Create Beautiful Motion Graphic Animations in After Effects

Learn how to make any project beautiful simply by using circle graphics.
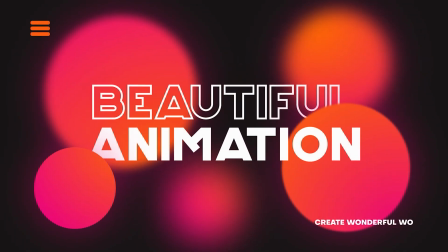[0:03]
Seriously, just take a basic logo or a title project, plop down a circle or any type of shape, and with some quick effects, you'll instantly be able to see a massive difference in your work. Hey, what's going on, Internet? Josh Noel from SonduckFilm. Please be sure to drop a like on this video. It helps us out tremendously. And if you're ready to create some awesome project files here in After Effects, let's jump in and let's get started.
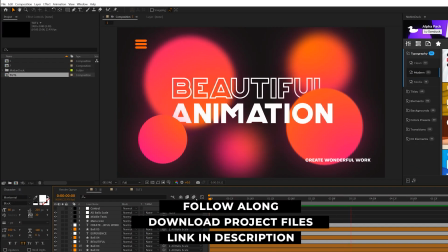[0:22]
All right, as always, you can download our project files for free if you wish to break this down and follow along. So here we are in our tutorial composition.
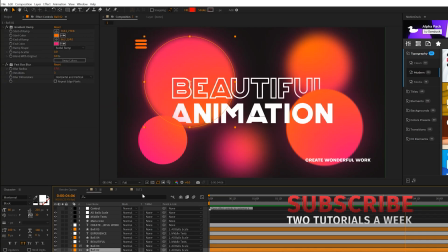[0:27]
All we have in here is a very clean, dark, gray background. So the first thing we're gonna create are the circle graphics, but you can use any shape that you wish.
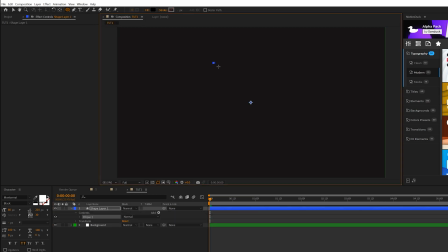[0:34]
So come here to the top, grab the ellipse tool, and we can draw out a perfect circle by holding down shift on our keyboard. So you see this anchor point right here. What we wanna do is make sure the layer is selected and control double click the pan behind tool. This will automatically center it and it's gonna matter later. So now we have our circle ready to go.
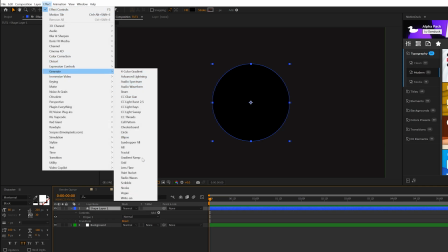[0:49]
The first thing we'll do is come here to effect, generate, and we're gonna grab a gradient ramp. So here we'll go ahead and change the colors.
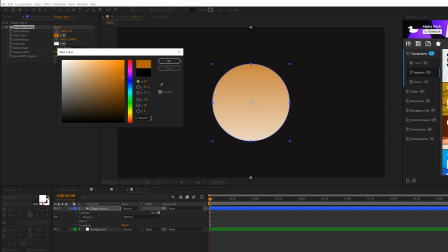[0:54]
We wanna go ahead and select two colors that look really good. So maybe I'll go with an orange here.
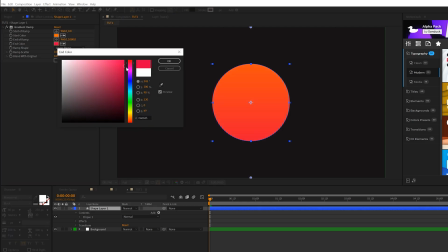[0:59]
And then for our second color, I'll go ahead and choose something maybe on the more magenta side. And these two colors look really great. You can copy my hex codes if you want to copy the color palette.
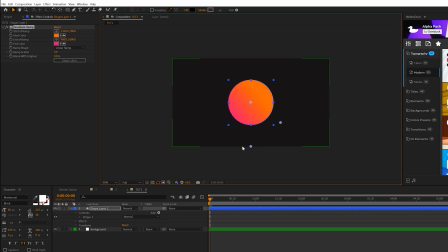[1:07]
And then the last thing we'll do is we'll take the anchor points on the gradient ramp and just move this gradient around until we have it exactly where we like it.
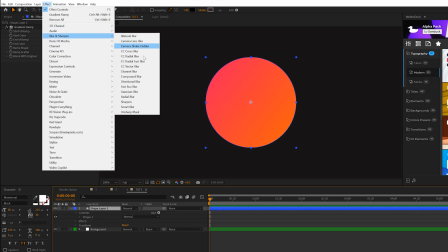[1:14]
And then we'll add one more effect to this. We'll go to effect, blur and sharpen, and we'll grab a fast box blur, and we'll set the blur radius to 17.
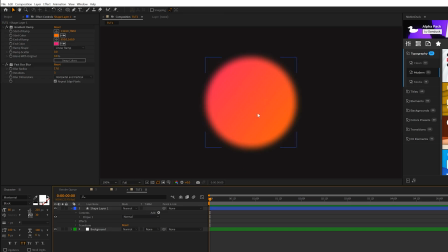[1:21]
And it's gonna make it look very soft and looks nice. So now that we have the two effects ready to go, what we wanna do is hit P on our keyboard for position, Alt, click the stopwatch, and we'll just do a quick wiggle expression.
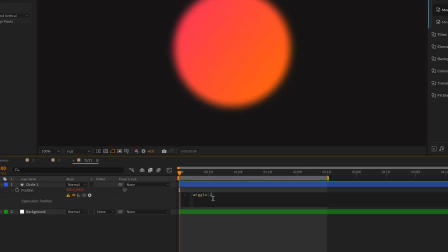[1:30]
So we'll type wiggle, open parenthesis, 2, comma, 10, close parenthesis.
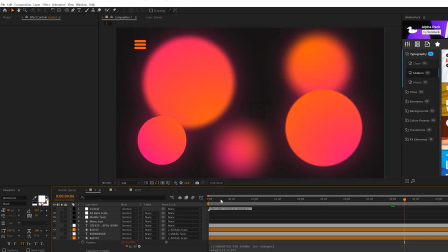[1:36]
And we'll have a very subtle movement in our circle. So now all we need to do is take that circle and duplicate it a few times.
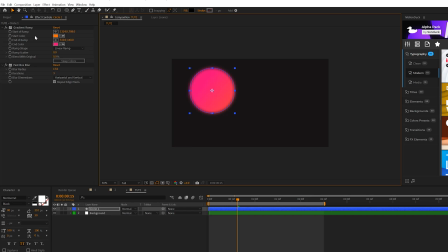[1:42]
So we'll take our circle and we'll just move it around our composition. One thing you may need to do is just adjust a gradient ramp anchor points as you move it.
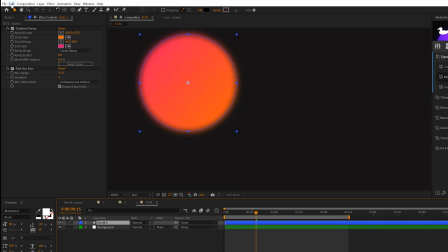[1:48]
So just quickly do that. And then we can take our circle layer, go to edit, duplicate, and we can move it around.
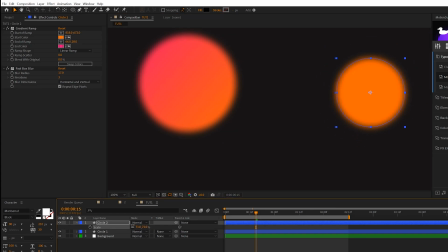[1:54]
We can hit S on keyboard for scale, scale it down, readjust the gradient ramp real quick.
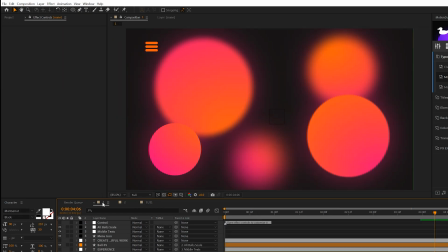[1:59]
So our goal here is to actually create depth in our work. We can create depth by adjusting the fast box blur.
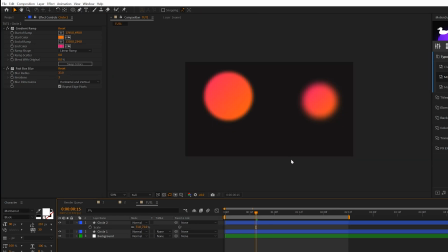[2:05]
So we can set the blur radius to 33 on this duplicate, and it's gonna make it look like this circle is further in the background than the previous one. So we'll go ahead and continue to create some duplicates, and we'll adjust the blur radius every single time.
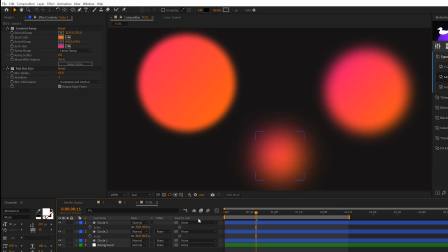[2:18]
And this one will be really far in the background, so I'll set it to 65 for the blur radius. And we'll create two more, and this time we'll create more in the foreground.
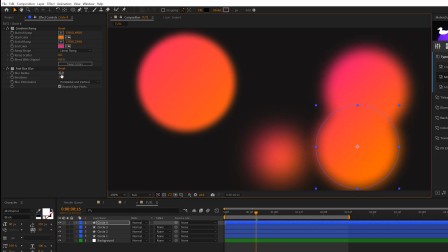[2:25]
So to do that, we'll go ahead and just move it down real quick and set the blur radius down to 3 on this new duplicate, and that'll look like it's in the foreground. And remember, just adjust those gradient ramps every single time.
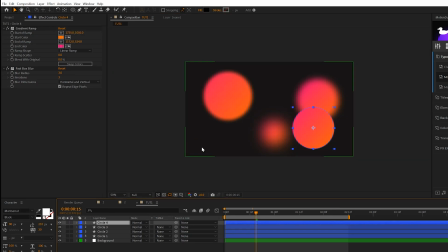[2:35]
You could have also pre-composed a little layer before doing this, but I don't want to do that. And we'll just do one more.
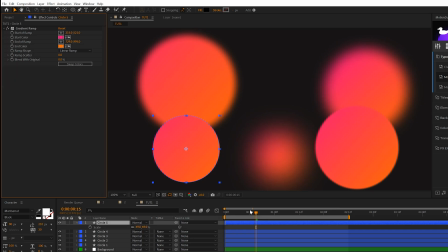[2:42]
We'll move it over here, and this time we'll just delete the fast box blur on this one. And one thing you'll notice is that the gradient ramp anchor points are all in different areas.
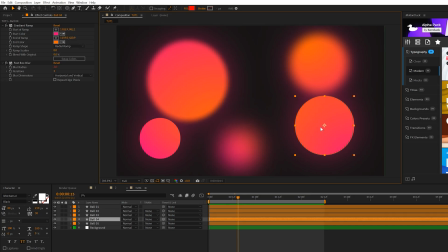[2:49]
So you see, like, in this right corner is orange, but in this circle, the orange is in the upper left corner. So go ahead and feel free to variate that. So we just need to animate all these in.
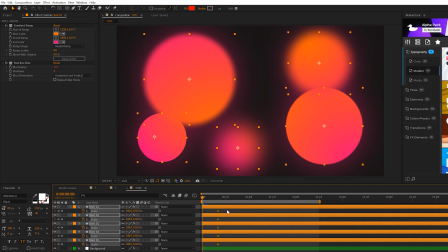[2:58]
So we'll hit S on keyboard for scale, add a keyframe for it, move that keyframe forward in time, maybe by a little past half a second, and set the scale down 0%.
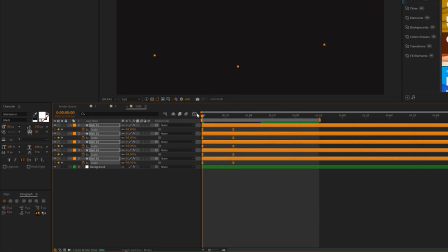[3:06]
We'll go ahead and select all the keyframes, hit F9 on keyboard to make them easy ease, and we'll go to the graph editor, and we'll come here and make sure we're set to the speed graph,
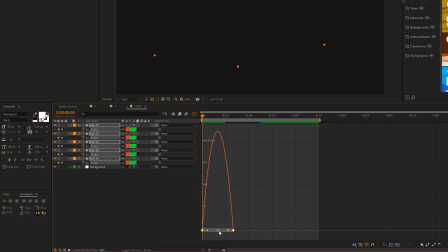[3:13]
select the keyframes, and drag the handles all the way to the center on both sides.
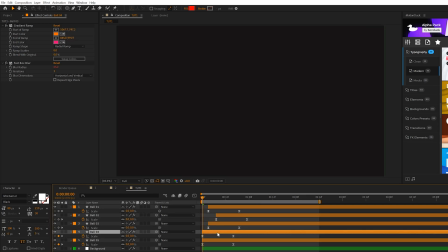[3:18]
And then feel free just to offset the layers in time just by a few frames or so they don't all come in at the same exact moment.
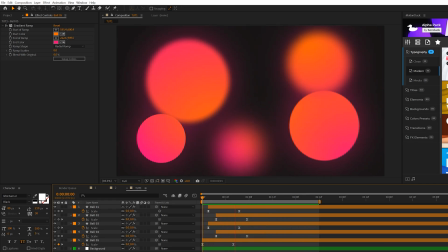[3:25]
So after a quick render, here's what we have, and it looks really good. It's starting to come together, but now we need to actually add in our graphics. So we'll just add in a title real quick and show you how you can overlay this properly.
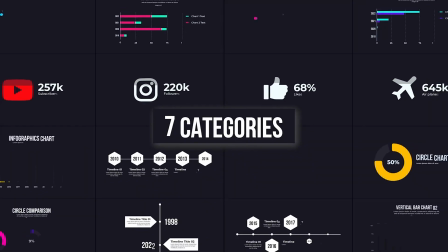[3:35]
But before we move on, if you're looking to save time while producing awesome work, we have over 15,000 templates for you to use in After Effects and Premiere Pro.
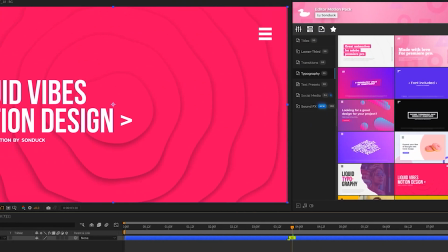[3:43]
With the Motion Duck extension, you can preview, apply, and modify any of the templates within a few clicks.
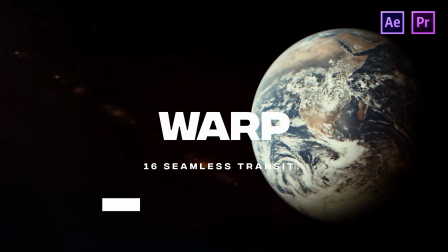[3:50]
Be sure to check our links in the description below to take a look at all the template packs that we have. And of course, you can download our free After Effects and Premiere Pro packs as well.
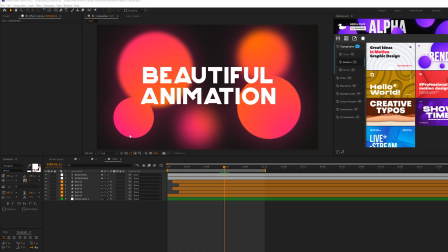[3:57]
Those links are in the description below. So I have our text here. I already typed it out.